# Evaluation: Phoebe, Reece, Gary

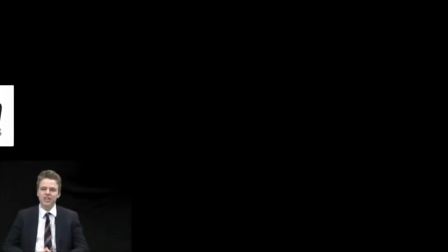[4:27]
Based on the horror genre of our film,
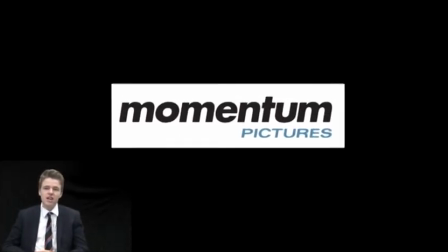[4:29]
we have done some research and discovered that another film company similar to ours that distributes films like ours in the horror genre is Momentum Pictures.
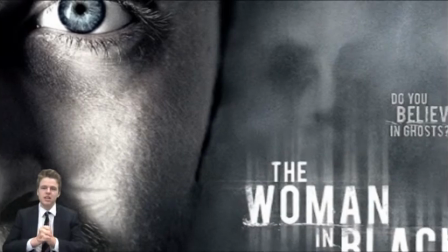[4:37]
This company has a very good reputation and is Great Britain based and has distributed many well-known films such as Insidious and The Woman in Black,
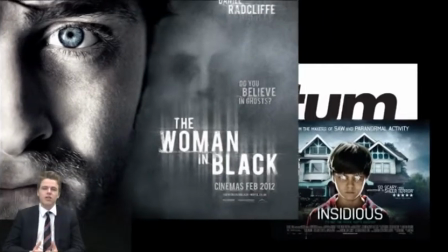[4:45]
which are commonly known and most people have heard of.
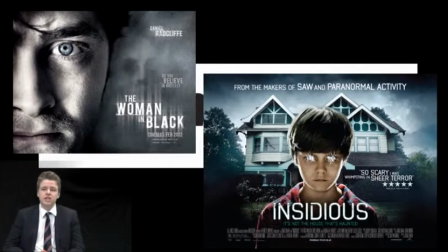[4:48]
We think that this company would be best suited to distribute our project because they are very well established and have distributed over 300 films,
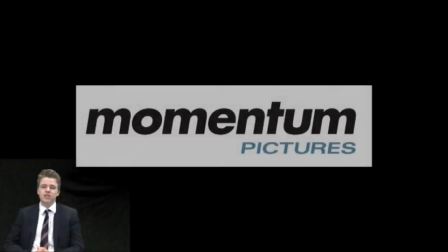[4:56]
with a high percentage of them being in the horror genre.
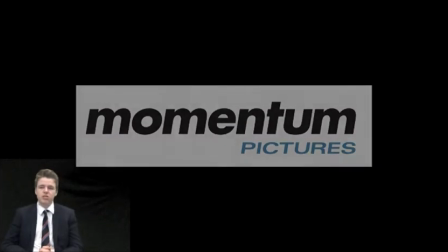[4:59]
This means that they know the best way to distribute the product through different markets to achieve the best possible widespread audience.
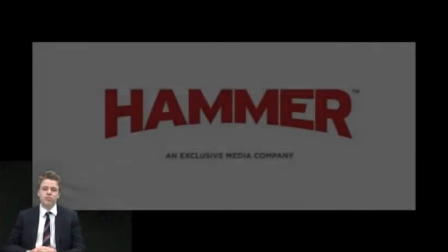[5:07]
Another film company that could distribute our project is Hammer Film Productions.
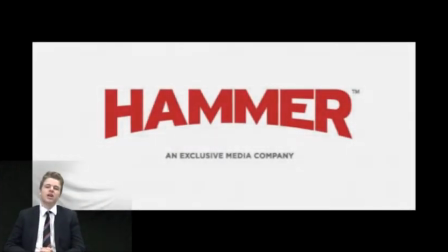[5:13]
These distribute horror films, but in a different category, such as Dracula and Frankenstein. This company is suitable, but it's not particularly the horror section we're looking at.
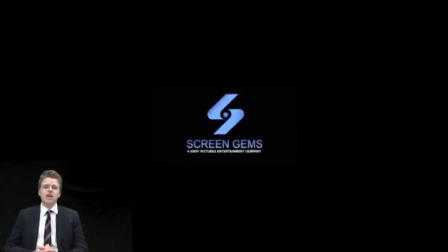[5:26]
Sony Screen Gems is another film company.
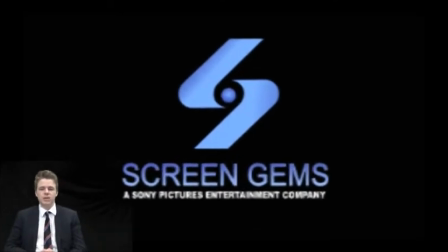[5:31]
This isn't really suitable though, because it's the company that distributed The Vow and Spider-Man.
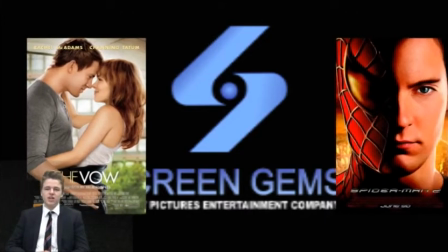[5:38]
It's not really relevant due to a different genre.
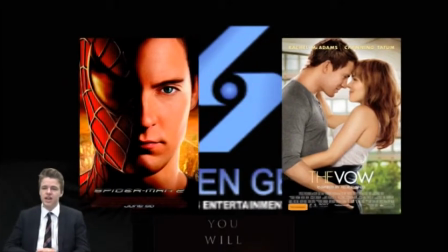[5:41]
However, it's the company that distributed Carrie, which was released last year, and it's a horror, so it could be a possible option.
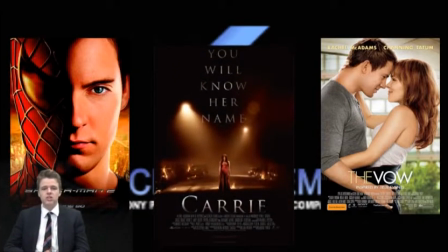[5:49]
However, they don't have as wide an audience or reputation for horror films.
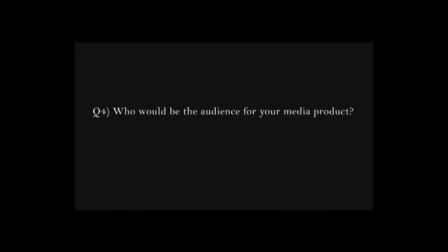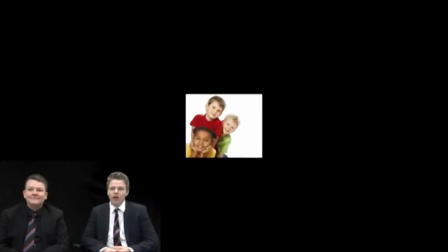[6:05]
Our genre is horror, therefore our film will not be representable to young viewers.
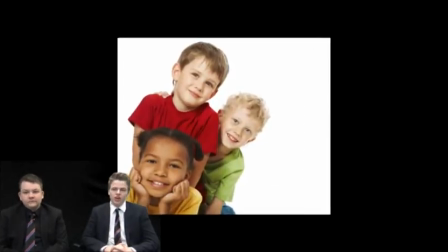[6:09]
This is because they may become very agitated and unnerved whilst watching the film, as it's quite scary and it may affect them.
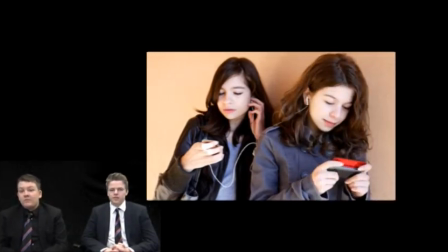[6:16]
This is why we have mainly aimed the age group at 16 plus, as they will not be affected by the film, as we expect them to have watched horrors before, but as when they get to this
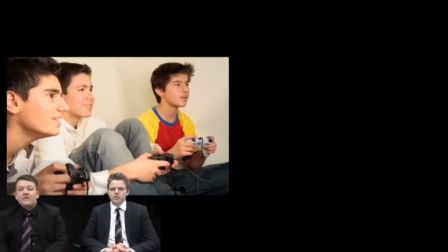[6:24]
age, which is quite standard. We also believe that at this age they will not be affected, even if they were to have not watched a horror by this age, as they're growing up.
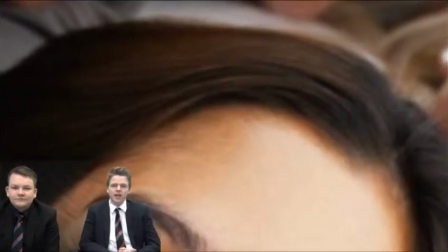[6:31]
We didn't have any choice when it came to ethnicity.
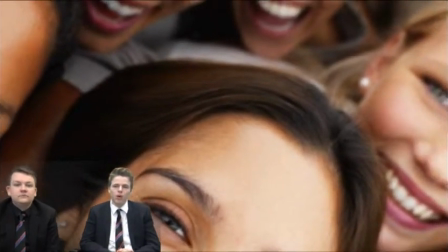[6:35]
This is because we come from an area which is most commonly white people, so this is why all of our actors in the film are white,
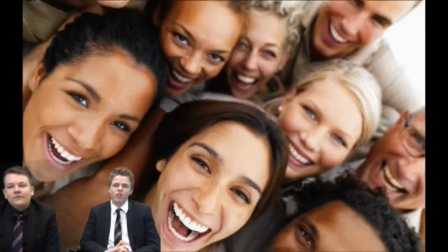[6:42]
but we had no criteria of what ethnicity should watch the film.
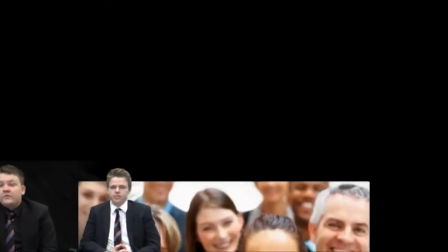[6:46]
We don't have a target gender in our film, which is why we use both men and women to cast. We believe that our film can watch by any gender. When it comes to social class, our film is mainly based at middle class people,
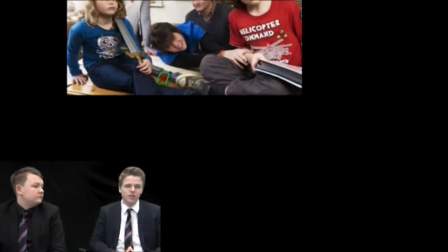[7:00]
because the characters in the actual film were used to portray that
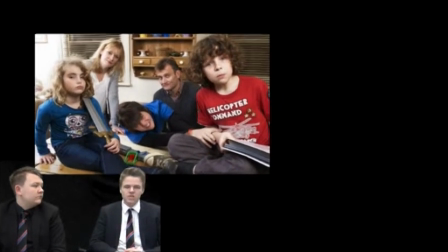[7:06]
standard of person, whereas when it comes to upper class people,
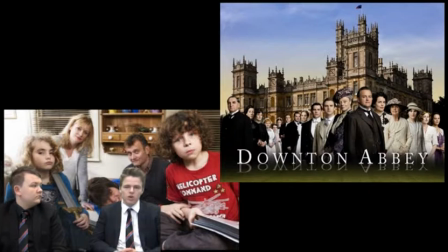[7:11]
they couldn't really relate as much to the characters, so that's why we based it at the vast majority of the population.
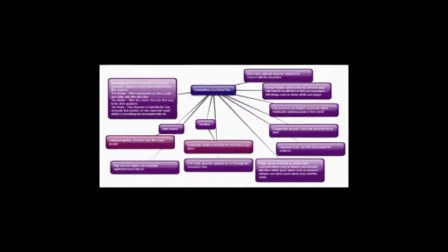[7:29]
To attract our audience of teenagers, we have followed the conventions of a horror film and also aimed our characters,
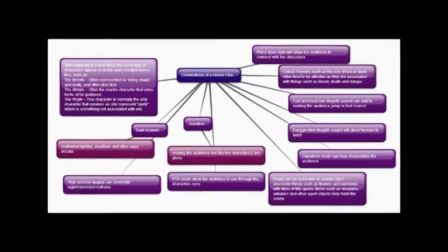[7:35]
music and colour schemes to enable our audience to stay focused and enjoy the film.
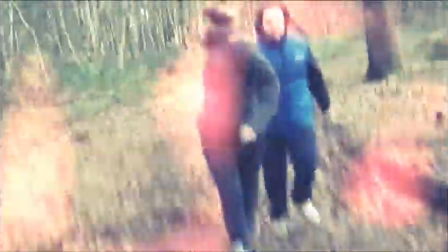[7:39]
Our storyline attracts our audience as it follows the story of a young girl and a man in his early 20s, so the characters are relatable for our audience.
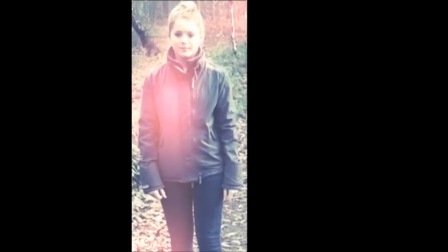[7:46]
This will attract their attention, as it will allow them to follow what happens to them, as they are similar ages and will find it easy to sympathise with the characters.
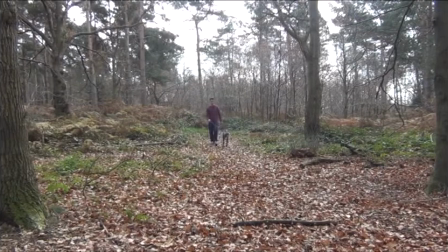[7:54]
As well as this, the characters are average people. The main male character is middle class,
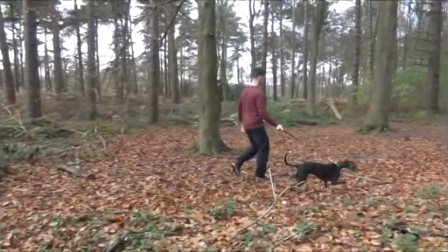[7:58]
so is represented as being a run-of-the-mill kind of person that can easily be seen as someone that the viewers can relate themselves to and can find an essence of themselves within him.
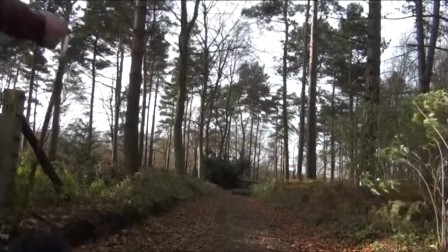[8:07]
He's also shown to be a normal person that is simply walking his dog, but is caught up in something out of the ordinary.
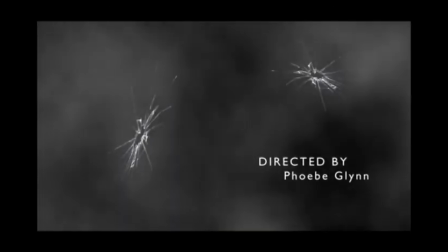[8:17]
The titles and music within our film fit with the genre and also show our film to be suited to both men and women, as they are quite dull colours, so don't show that it fits to a certain gender.
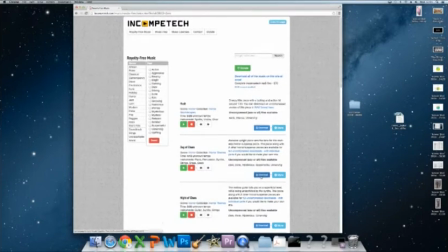[8:25]
Our music is simple but tension building and adds to the atmosphere of what's happening in the clip.